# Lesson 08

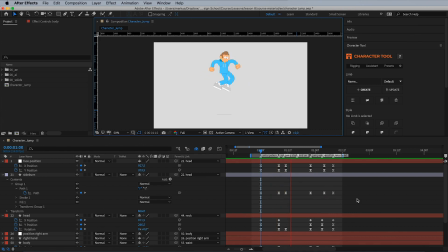This will make the motion overlap more naturally and feel a lot smoother. By the way, don't be afraid to play around with the offsets, as it can often lead to unexpected and awesome results.
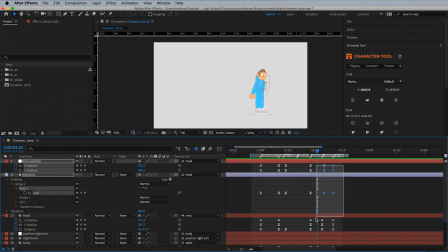Let's also offset the whole upper body 1 frame to the left as he's on his way down.
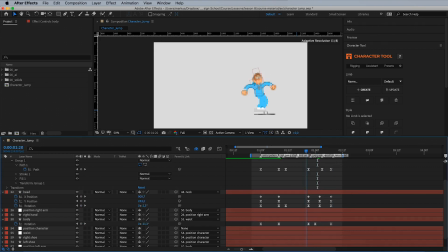Perfect. Let's now move on to the shoes. So, show all the shoe frames.
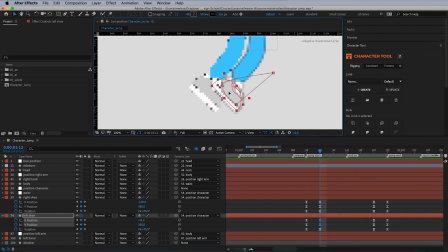Now, to spice things up a bit, we'll make the right leg lead with the left trailing a bit behind. So, go to 1 second and 14 frames and start moving the right shoe upwards like this.
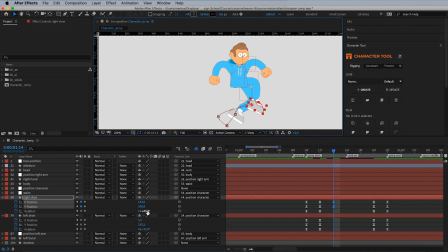Fix the rotation. Then go back to 1 second and 10 frames and move the left shoe a bit behind like so.
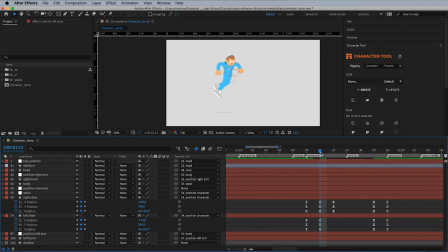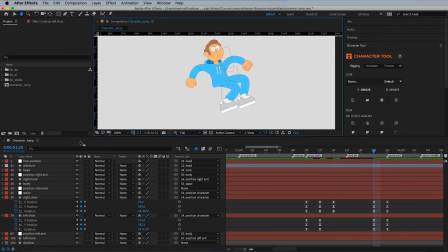Now go to 1 second and 20 frames and drag the right shoe downwards as it's preparing for landing. Bonus tip.
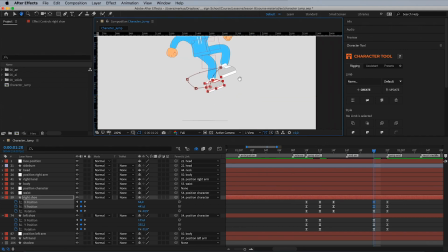Something extra, something special. I do so much for you guys. Guides are a great way to let you know where a particular object is at a particular time. In the case of our shoe, we want to know where it lands.
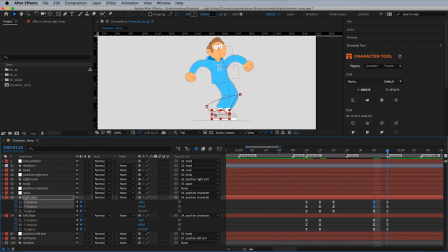So set the indicator on the frame where the shoe has landed, then drag a guide from the rulers to the back of the shoe. Now, go back to adjusting the frames before and voila!
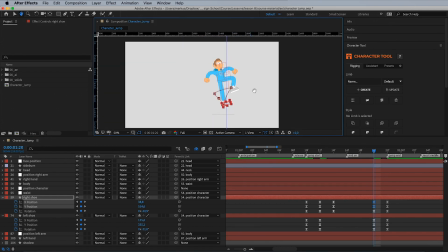We now know where the shoe will land, so we can adjust the position according to that.
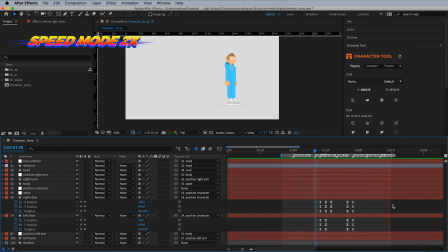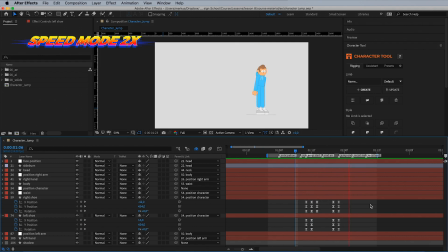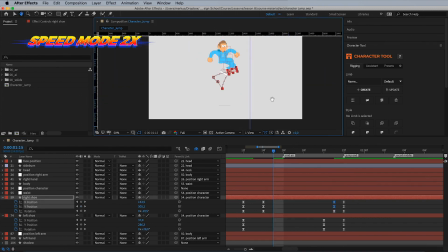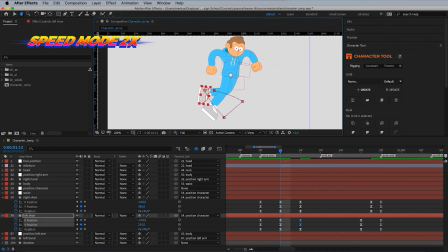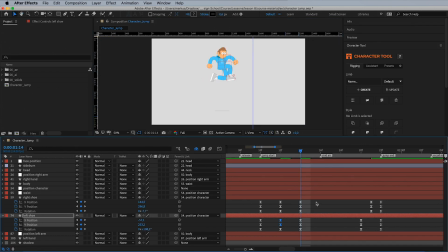Now, to make the motion really smooth, simply utilize our new favorite trick. Yep, I am of course talking about offsets. And lo and behold, how your character becomes more alive.
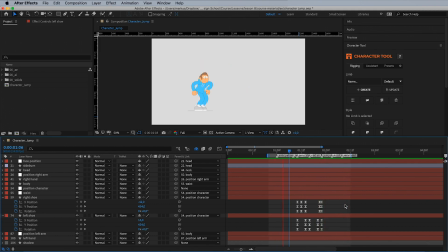Let's just fine-tune stuff before we move along to the arms.
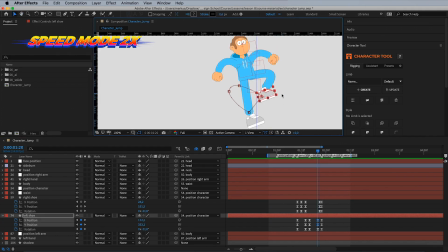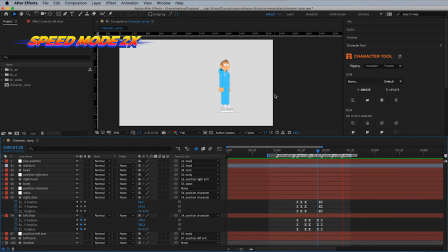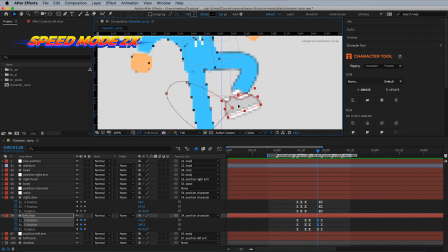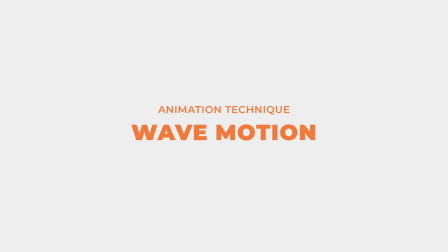This is one of those golden tricks of animation, as it works well on both follow-through actions and secondary motions, which we'll cover in our next lesson, but for now, I'll show you how this technique applies on a follow-through by
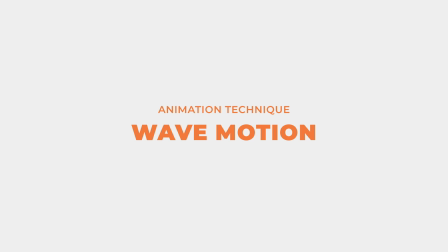simply adding some wave motion to the arms. To do this, we first need to unhide the wrist layers for both arms